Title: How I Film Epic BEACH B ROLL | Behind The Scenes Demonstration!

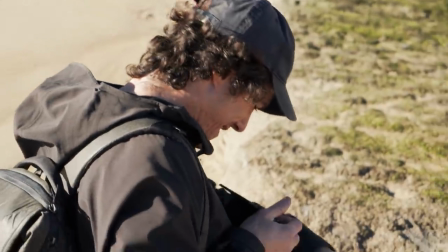Who's the most friendly doggie? Who's the most friendly doggie?
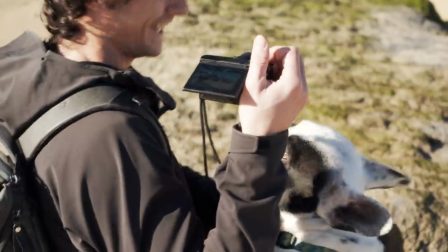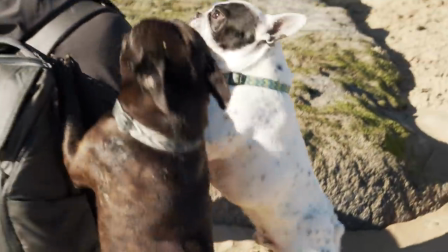Hello buddy!
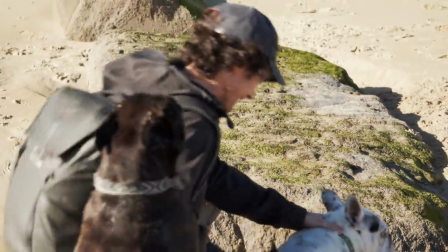Come on, I'm filming, I'm filming. Hey, what's up guys? Thomas Alex Norman here, and in this video we're going to be talking about B-roll on the beach mat. This beach is Azuri Alwa in San Sebastian talking about how to actually capture that landscape. We're not going to be using people, we're not going to be filming a subject in this one. We're just going to be getting there and making the best sequence we can just out of what is in front of us. Got my camera in my bag, let's go. Okay, so right now I'm heading to the first kind of location and this is important to not just run onto the beach and just start filming everything. Have a look, which I did from up there at my strategic vantage point. and I've chosen this location right down here against the rocks because I think with the rocks the sand and the sea and the sky we can get some really interesting textures combinations that are going to kind of set up the beach and provide some really nice sensory experiential shots. All right first I'm going to get a shot of these rocks from up here.
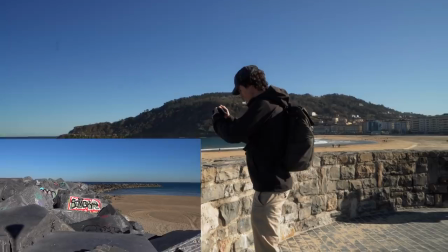So what we've got is this kind of it's like one big leading line basically
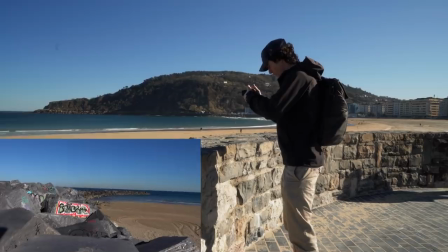where you've got these beautiful rocks curving round to form this kind of barrier.
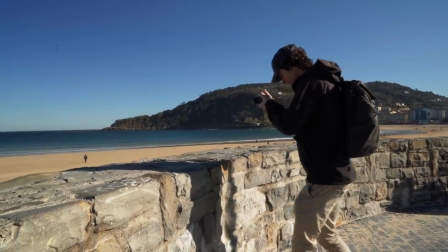What we're going to be doing is getting a push in shot,
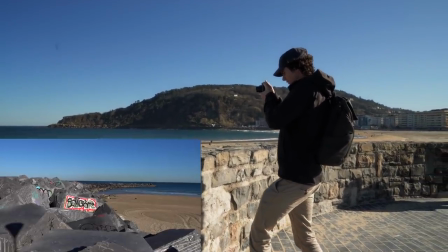rocking forward, moving in slowly like that.
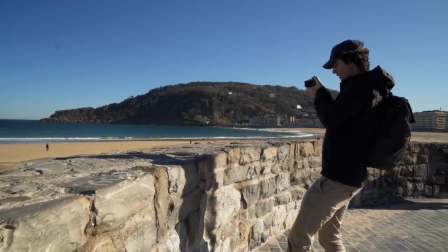I'm going to do that one more time. Really make sure you get the horizon straight when you do it.
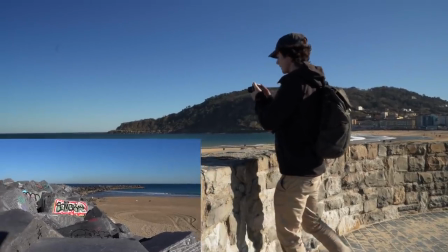You've got a couple of dogs running there. It might be quite nice to have that movement in the shot.
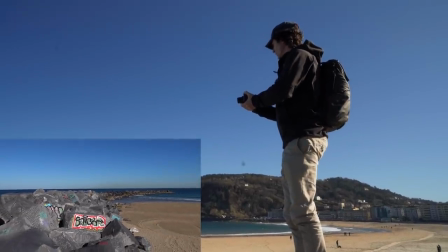What I could do or what maybe a lot of people might do is kind of try and get out the graffiti and try and just get
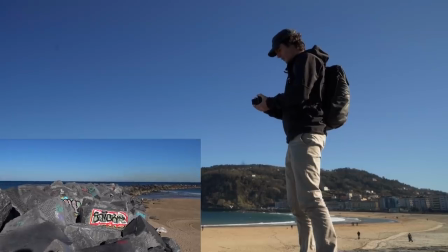the beach cool vibe but actually we can react to what's in our environment as well and maybe this is going to make us decide actually we're not
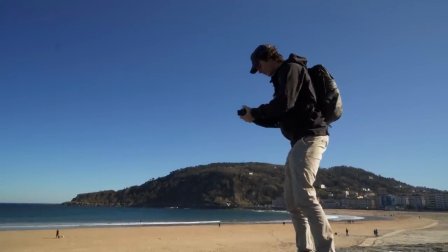going to try and just make this cool like classic tropical beach location video maybe what we're going to try and do is actually get something
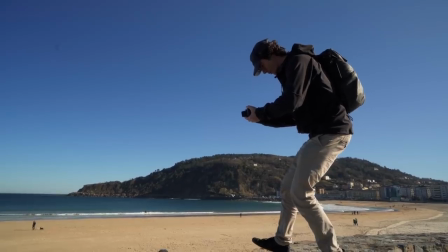a little bit more urban maybe a bit more gritty from here gonna
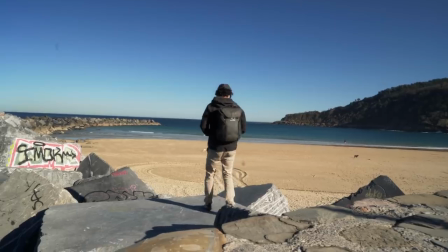get a bit dangerous try and get another couple of shots and remember what i said
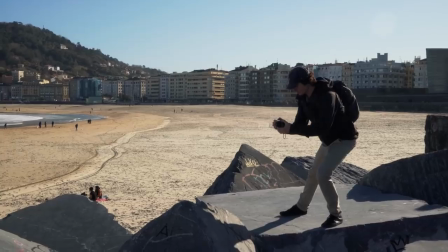in the previous videos if you have a uh if you have an establishing shot it's really good to punch in
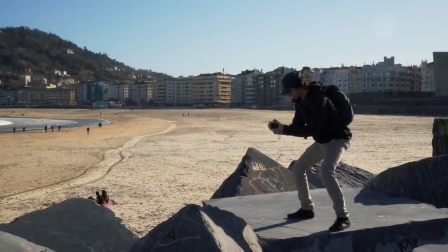and get a shot that leads on from that and kind of goes closer so what we can do is come out
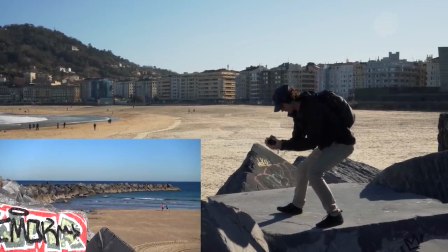from this graffiti here rocking on my legs left to right and
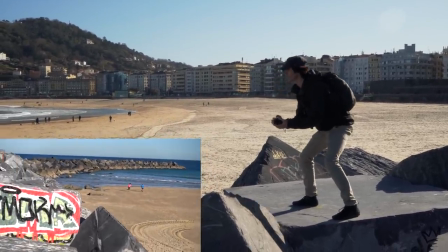punching in from that we did just get these runners in the foreground in the background there
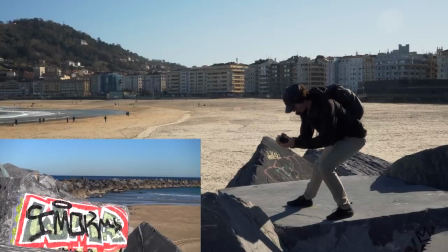it's a small detail but if they suddenly appear in the shot when they weren't in there before with the establishing one it's gonna look a
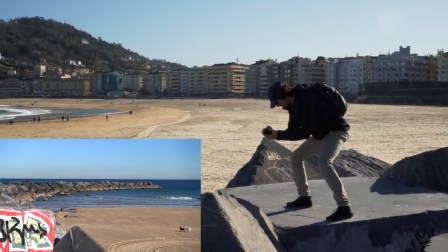little bit weird so I'm just going to get that one again and there you've got the same dogs, perfect, awesome.
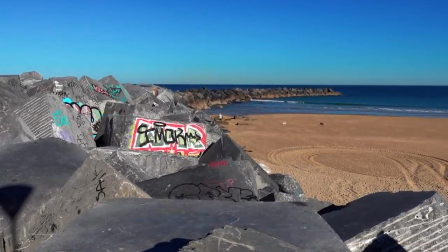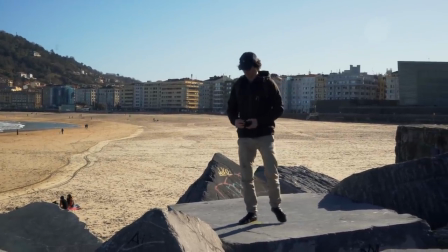What we can also do if we are paying attention to these rocks is try and get a bit of the kind of texture. Like this they almost look like mountains.
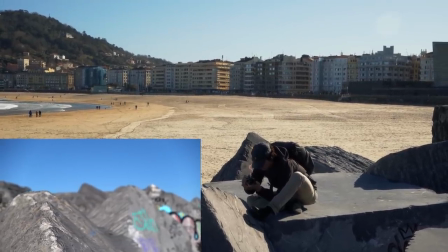I mean that's a really really cool shot actually, I really like that a lot.
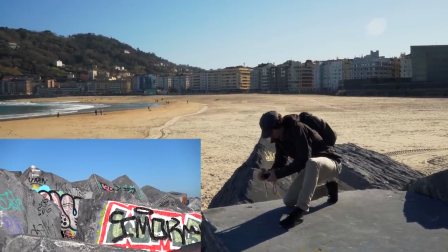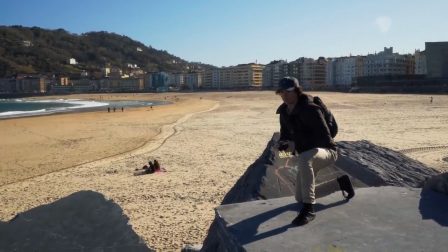I'm using my body to rock forward rather than using my arms or my legs and stuff that could be shaky.
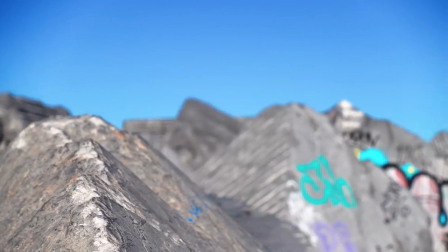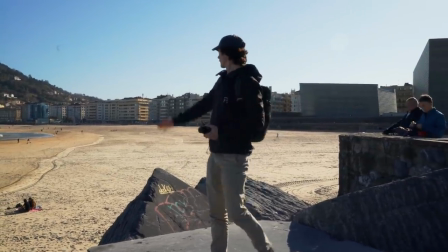Cool, that looks really good. We're also going to make the most of the fact that we're up here with getting a shot in this way and like just establishing the whole beach.
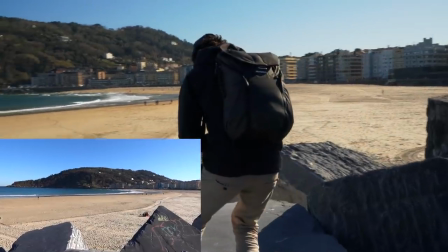It's good to get some establishing shots in there when you can, using the rocks still in the foreground to show that we're in the same location and push through.